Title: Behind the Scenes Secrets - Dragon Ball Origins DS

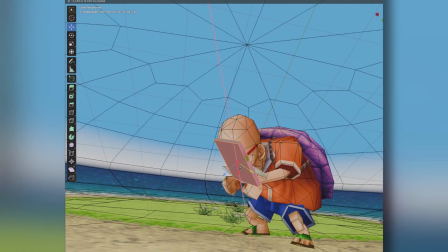(0:00)
Alright, what you got there, sir? There we go.
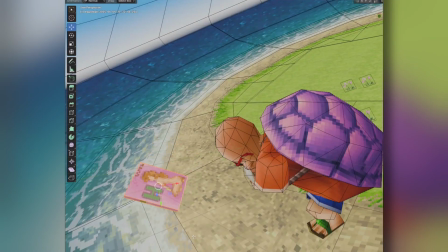(0:05)
There's Roshi.
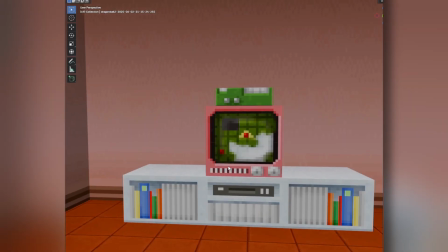(0:08)
You know, I'm actually pretty surprised that Roshi's TV inside of his house has like nothing dirty on it, but I guess they just didn't want to use resources on that.
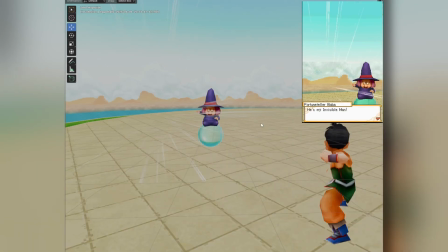(0:17)
Baba is definitely gaslighting Yamcha here because I ripped the model and Invisible Man is not there.
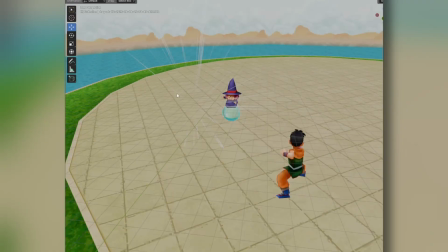(0:23)
Like he's literally not here. I think it was all just in Yamcha's head.
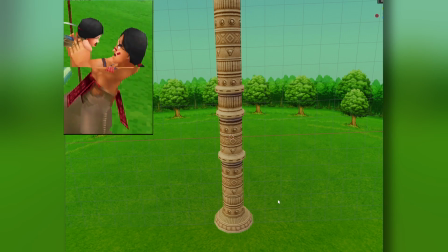(0:28)
All right, so in the scene from Dragon Ball Origins 2, there's this like really weird looking,
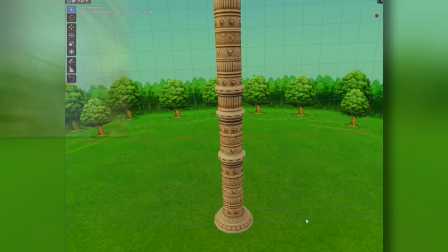(0:33)
like it's a cool looking effect that happens, and I'm like, sure, but like where is he?
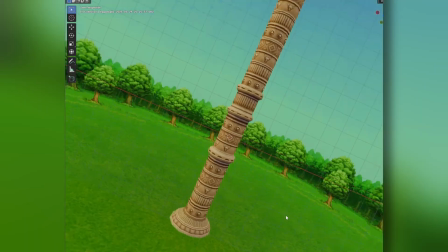(0:38)
And after extracting the model and looking around, I'm like, that's weird, I don't see him.
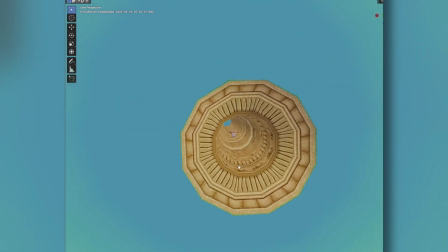(0:44)
And that's because he is literally like inside of here. And so they do this like zoom in on him.
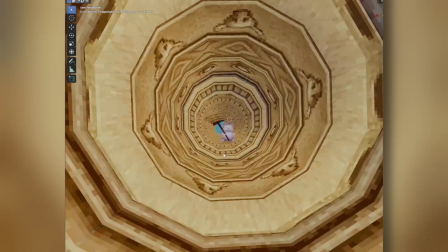(0:51)
Yeah, so this is kind of the perspective that they're going for. You just zoom out on him, but it looks cool in practice, but just how they did it kind of trips me out.
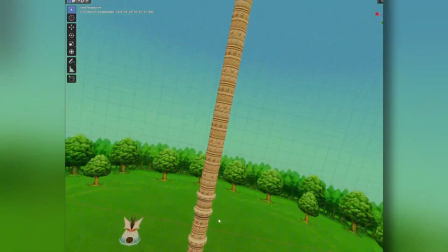(1:00)
Because I mean, why create a whole nother scene? You already have lead up to Karin's tower, so yeah, that's how they do it.
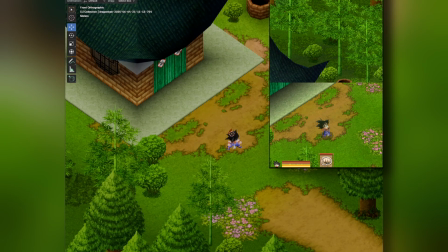(1:05)
So Dragon Ball Origins is an isometric game, meaning that you're typically looking at it from this perspective where everything needs to be pointing towards the camera.
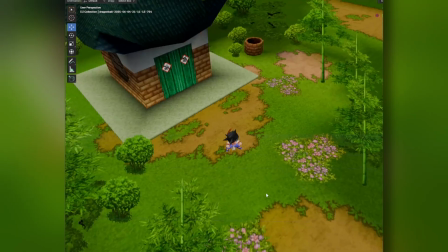(1:14)
And what that means is that when you move it towards perspective like this,
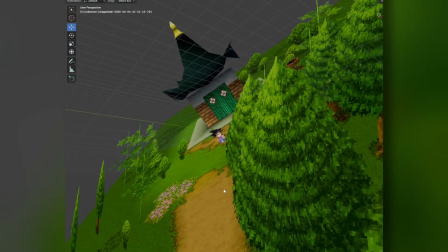(1:19)
you can kind of see how everything's pointing to theoretically where the camera is at.
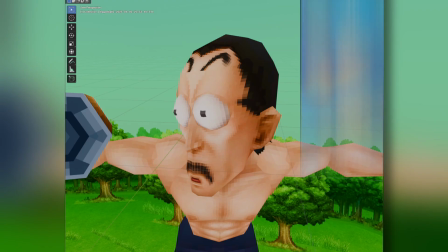(1:24)
Something that Dragon Ball Origins 2 likes to do a lot is have the character's eyes pop open when something like crazy happens.
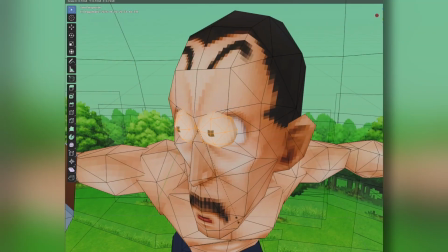(1:30)
This is the grenade that explodes right in front of his face, but if you scale that out of there, his face is regular.
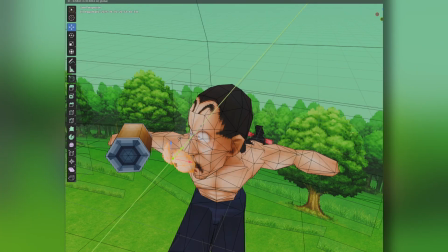(1:37)
What's interesting is that these are like just separate like meshes. Like I can just remove the eyes like this, like the little googly eyes.
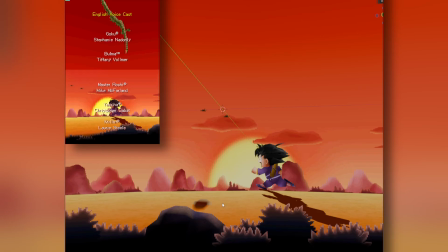(1:45)
All right, so in the end credits for Dragon Ball Origins 2, Goku is kind of running an endless loop,
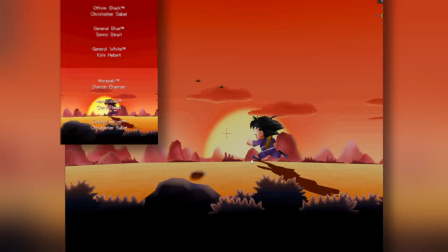(1:51)
and the way that they managed to get this to work is actually Goku's in essentially just like a donut where,
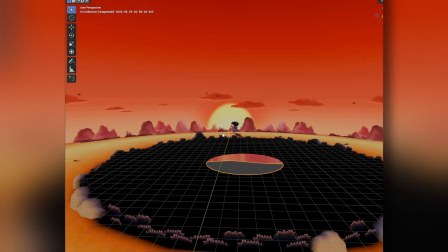(1:59)
you know, this back portion, the sun, doesn't really move, but the stage around it circles.
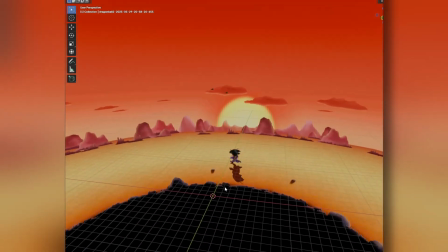(2:05)
So it gives the impression, this parallax effect, as if Goku's making like some sort of progress, he's moving somewhere,
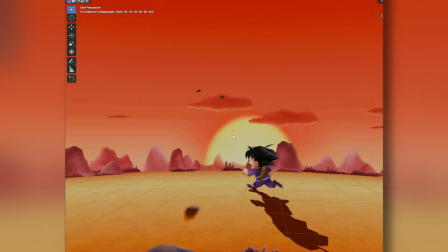(2:12)
but the background, like the sun, because it's further away, it's not going to move in the same way.
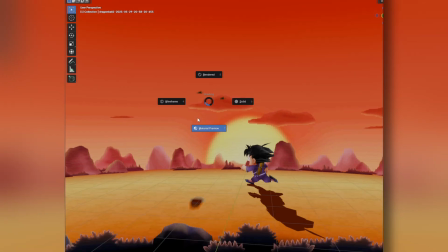(2:17)
So that's kind of like how this parallax effect is happening. But, you know, really creative stage design.
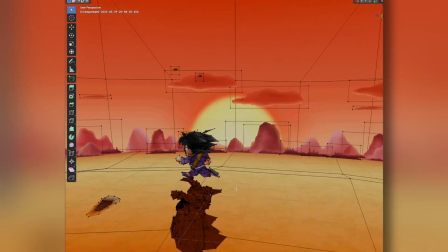(2:23)
This really gives you the impression that, you know, this is a stage play.
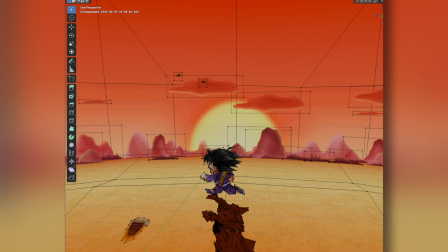(2:27)
Oh, and this is something that happens a lot with these like lower poly games. This happens a lot in PlayStation 1 games, but the shadow that you see,
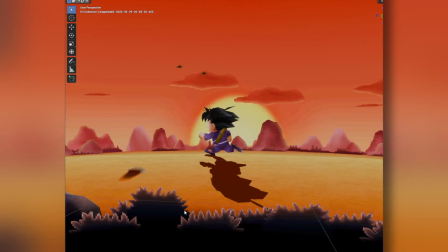(2:36)
like if we're like in this from this perspective, looks like it's just something that's like baked into the ground or something.
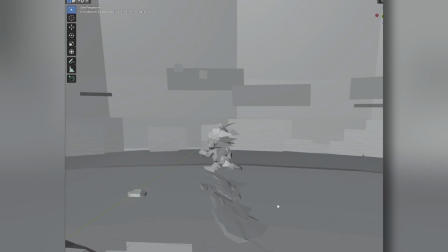(2:42)
But in this case, it is a solid mesh that has its own wireframe.
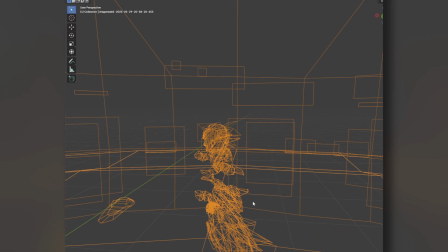(2:47)
It's just squashed down. So that's kind of how they did shadows like this.
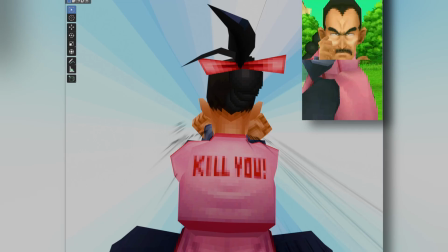(2:52)
All right, so this is a moment where Tao Pai Pai is getting blasted by Goku's Kamehameha.
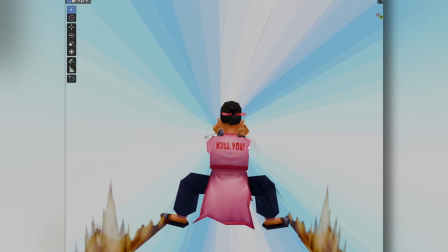(2:58)
And really what I find most interesting about this is just how they managed to do kind of the effect when you're looking at from this perspective,
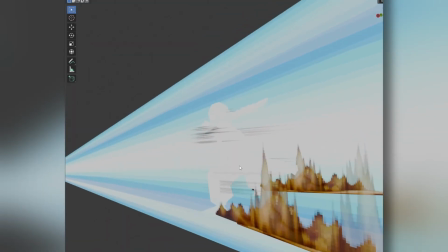(3:06)
because now you can see when you're in this tunnel, he's perfectly fine, but using the power of transparency and like additive layering,
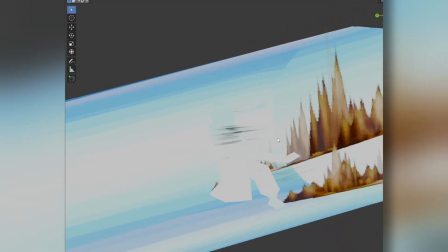(3:13)
now you can kind of get that effect where it's like blinding and creating this like cool effect on Tao Pai Pai.
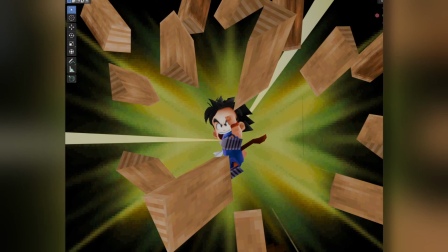(3:20)
So something that Dragon Ball Origins likes to do is kind of replicate the comics where, you know, some of the action is highlighted with a scene that's not with the regular background.
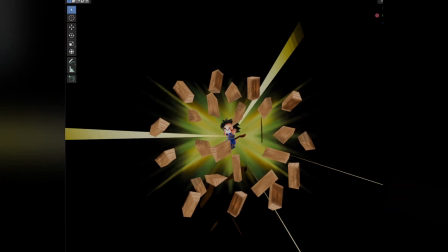(3:29)
And kind of how Dragon Ball Origins is doing that is it's moving the characters away from the main scene to set up kind of like this vignette here,
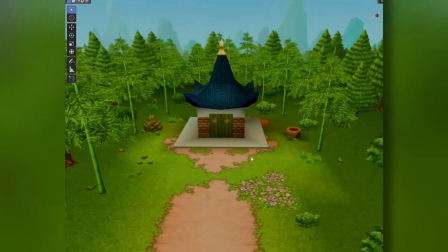(3:38)
where the actual setting is still in the scene. They're just getting spirited away to, you know, this kind of area.
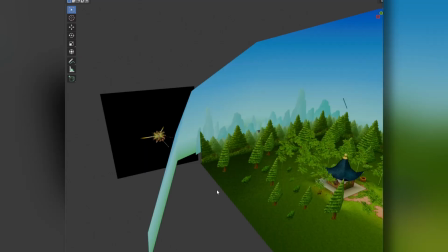(3:47)
And that depends on the scene, but typically this is how it's done.
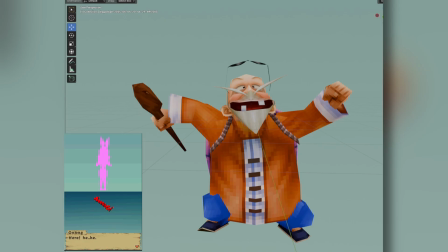(3:51)
So this is from a scene where Oolong transformed into Bulma is giving Roshi a little bit of a show. And obviously Dragon Ball Origins is rated T for teen,
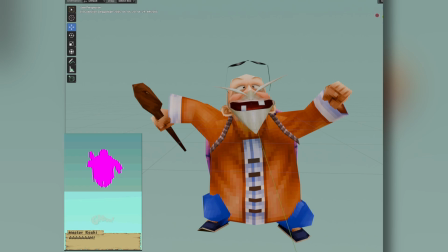(4:02)
and they don't want to increase the rating by showing, you know, something that even the original manga didn't explicitly show.